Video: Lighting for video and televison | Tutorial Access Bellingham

We just have big window lights coming in and setting up the camera in front of a friendly location. With that said, there are a couple of other small things that I manipulated. And I think it's important to point those out. So that the idea is not simply to sit in front of a window. but to really look and see what minor modifications we can make with the available lighting to make the most out of that location. So let me take us all the way back to where we started with with no light.
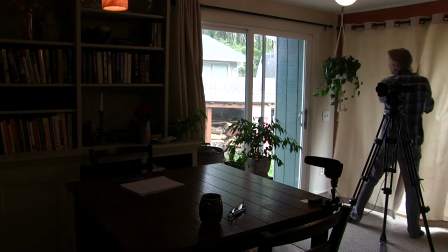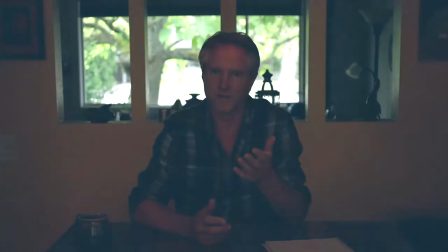This is where the scene started.
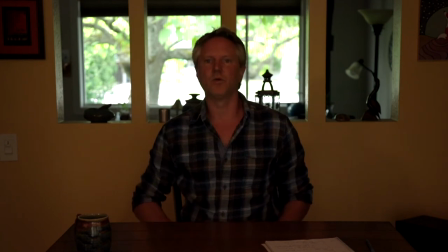You've got the bright light back there which is distracting from the image.
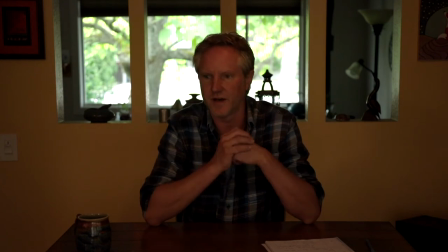You don't have near enough light on me. It just, you know, same location, but it just doesn't work. So the first thing we need to do is open these curtains and get some, and get some light onto our subject.
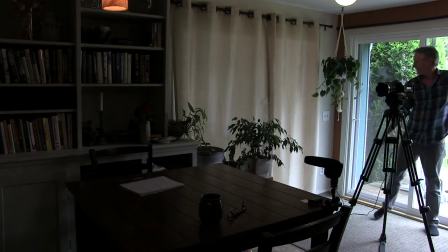This is the obvious part of the journey. Of course we need these curtains.
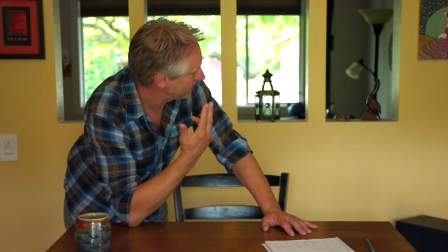There we go. Curtains are open, but we still have that distracting light behind us.
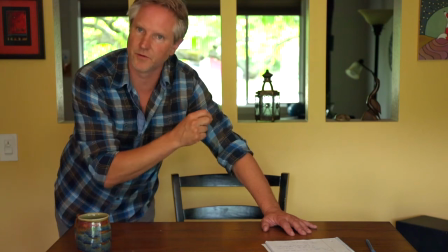So let's deal with that right now.
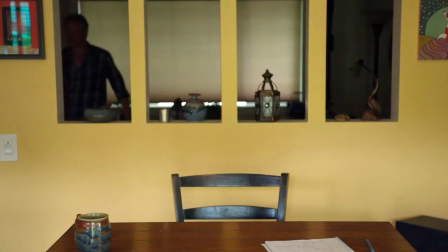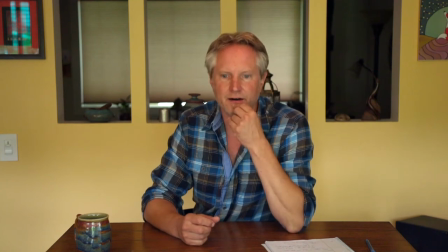Alright, so far all of that's pretty obvious and I don't think anyone would figure that out.
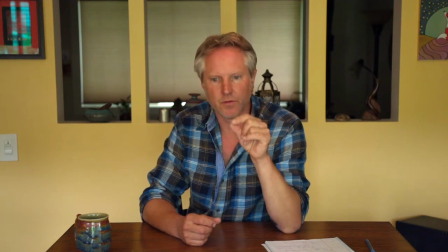But I'm going to do two small details that I think make a difference.
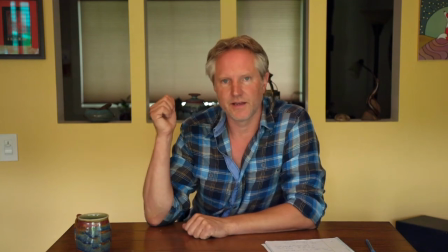The first one is, there is still light shining underneath that blind when it's closed.
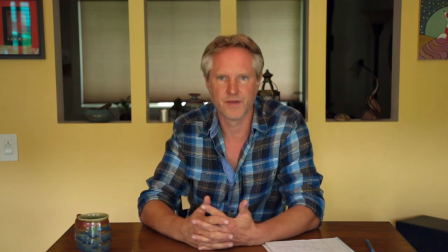And to me, it's a distraction. So I'm going to go fix that.
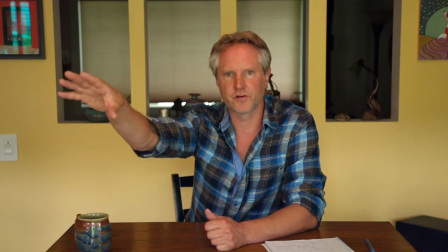The other thing, there's a little bit of reflection from one of these curtains that I don't care for, so I'm going to close that curtain.
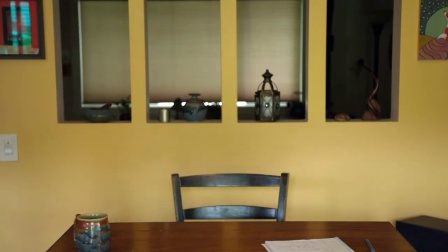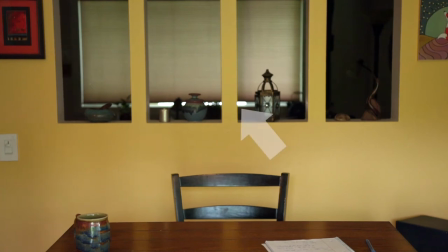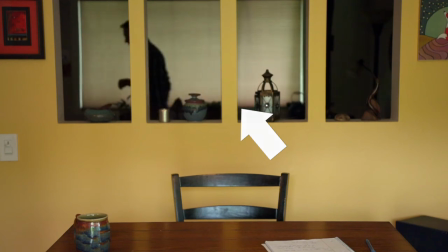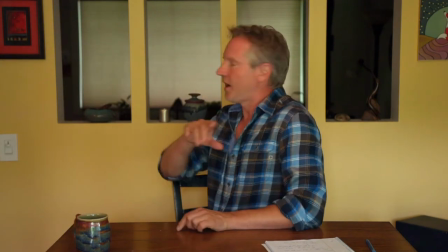So I actually ended up pulling the blind not just down,
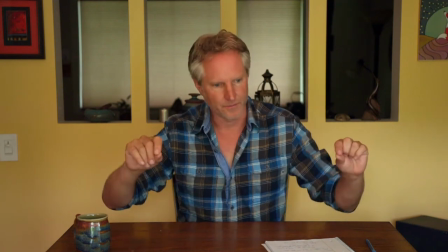but all the way over the the windowsill in order to cut out that light. And the reason I want to bring up all of these things is because they only take moments, but it's these little details that can make a difference. and now we have our scene again could it be improved upon very likely but for what we're doing I I think it's completely acceptable and it works great and it's so easy to set up that it's something I can do over and over again without having to bring in big lights or extra crew or anything like that. This is definitely something you can do as a one-person crew. All right. However, I want to take it one step further. Now, what I almost always do is to take the available light and see if there's a way I can enhance it. Some people have the skills and the budget to block out black out the entire room and start from scratch. Building trusses or waffles along the ceiling and hanging lights. Finding ways to hide lights in small places and to really spend time starting from scratch.